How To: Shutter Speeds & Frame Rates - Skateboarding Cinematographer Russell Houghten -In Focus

Hi, today I am going to be talking about shutter speeds and how they affect your video footage and how they correspond with different frame rates.
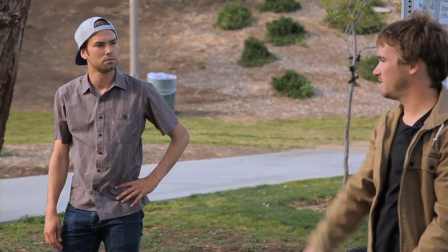(0:21)
Today I'm going to be filming John Goeman and he's going to do a couple tricks over and over for us and
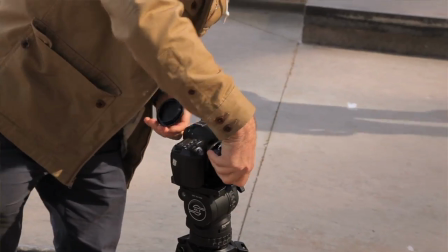(0:26)
it's going to kind of show how the different shutter speeds and frame rates affect the footage.
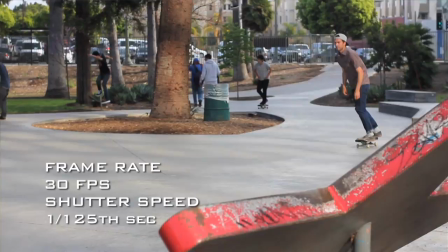(0:31)
First I'll show you how a high shutter speed and a low shutter speed can affect the footage and especially
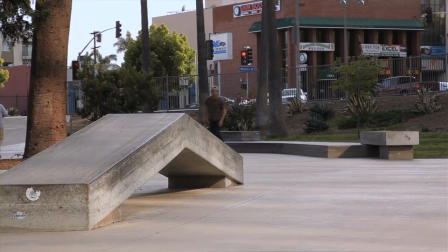(0:37)
in progressive footage this can greatly affect how the final video looks.
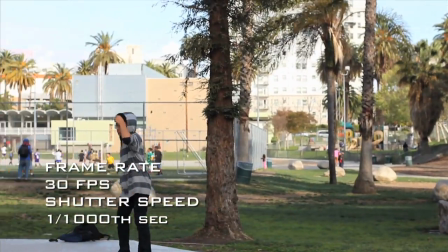(0:44)
It can either make your footage jumpy and stuttery or really blurry but generally
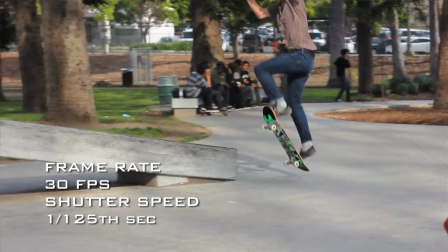(0:50)
with progressive footage you want to have a little bit of motion blur to help blend the frames. It's a lot different than interlaced footage where you have odd and even fields that
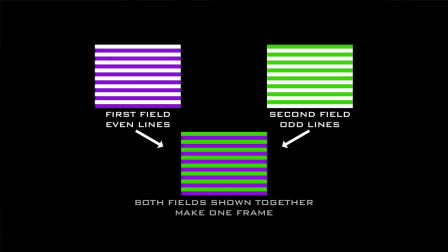(1:01)
help blend your footage together and you're able to shoot at frame rates up to like one one thousandth or one two thousandth, whatever you want to film at, where with progressive footage you need to film at lower shutter speed so you get a little bit of motion blur that helps blend your footage. Each frame is the individual photo pretty much and if you don't have a little bit of motion blur then you're going to have kind of a jumpy look to your footage.
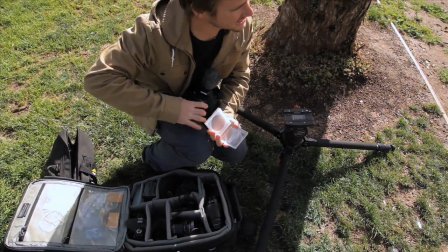(1:25)
It's like gnarly windy.
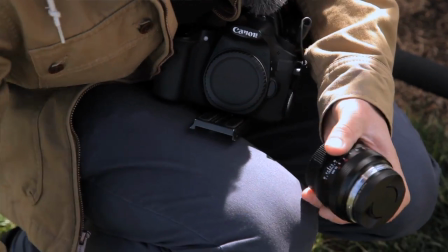(1:27)
So when you choose your shutter speed you generally choose it based on what frame rate you're shooting at and for this example I'm gonna be filming at 30 frames per
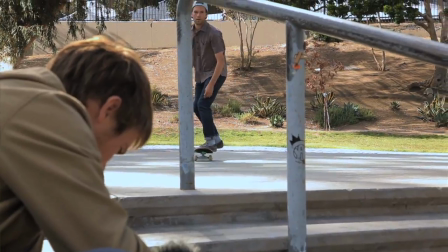(1:35)
second and ideally I film in a sunny environment like today I'd film at 1 1 25th of a second what this does is
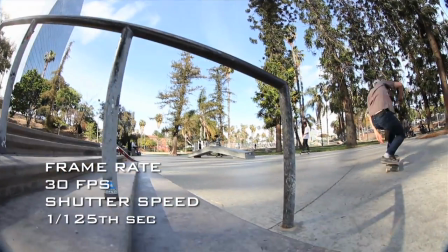(1:43)
it introduces a little bit of motion blur but it's not too much or not too little and it helps smooth the final video and gives it
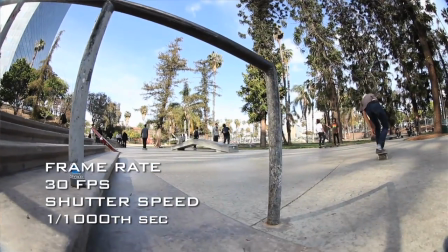(1:50)
a nice clean look for this example I turn the shutter up to 1 1,000 of a second when you freeze the image you can see it's
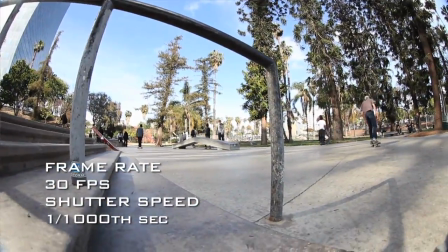(1:57)
a really sharp image but when you play back the video the video looks a little choppy and not as fluid.
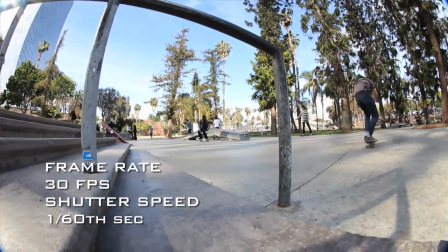(2:04)
In contrast for this example I filmed at 1 60th of a second and as you can see the footage begins to look a little blurry. I usually like to find a balance between these two where I could still make the footage look sharp but it still looks natural to the eye.
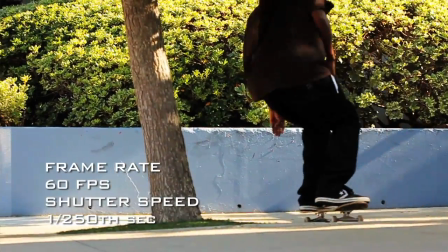(2:17)
When shooting action and skating a lot of people like to shoot at 60 frames per second because this gives the option for slow motion later.
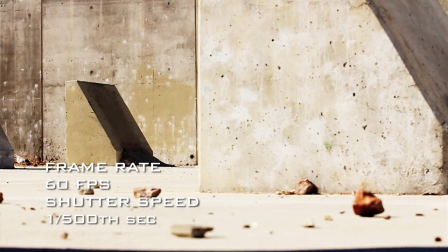(2:24)
I generally like to bump my shutter speed up a little bit to about 1.250th or 1.500th of a second because this creates a sharper image and looks a lot better for slow motion.
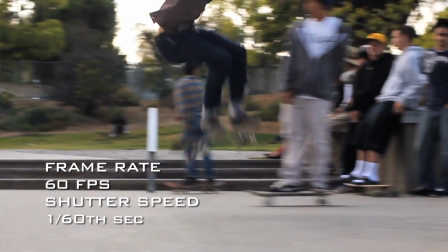(2:33)
In the next example, I filmed this at 60 frames per second at a shutter of 1.60th and as you can see,
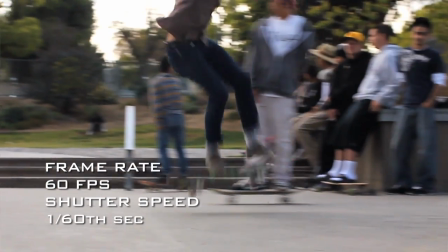(2:40)
the footage looks a little bit too blurry and it isn't quite sharp enough.
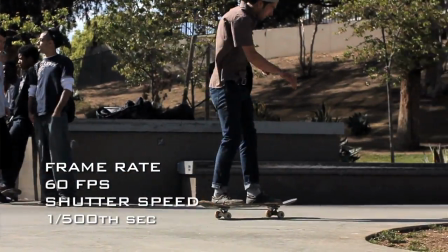(2:44)
So ideally I would shoot it at 1.500th of a second and this way you get a way cleaner image and it's a lot sharper. The other frame rate you might see out there is 24 frames per second and this is generally better for portraits and lifestyle type of shots
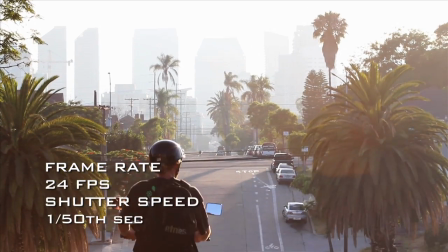(3:03)
and it creates a more cinematic type of look and generally you want to shoot at a
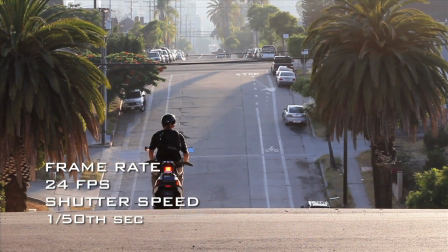(3:08)
shutter of around 150th or 160th because you want the footage to
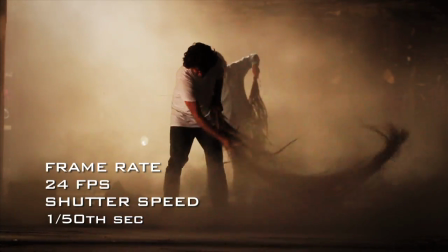(3:13)
play back really fluid and at this frame rate it can look a lot choppier a lot easier because there are less frames. So hopefully that gave you a little insight into the effects of shutter speed. There is no right or wrong, it all depends on what your final look is going to be, so get out there, have some fun, and be creative, and see what you come up with.
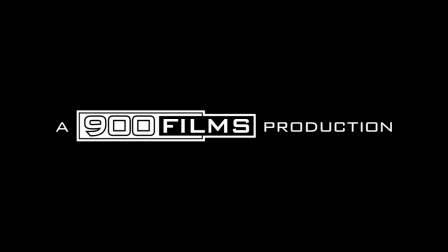(3:33)
Is that alright? I kind of stuttered a little bit, but I feel so bad for you editing this footage later.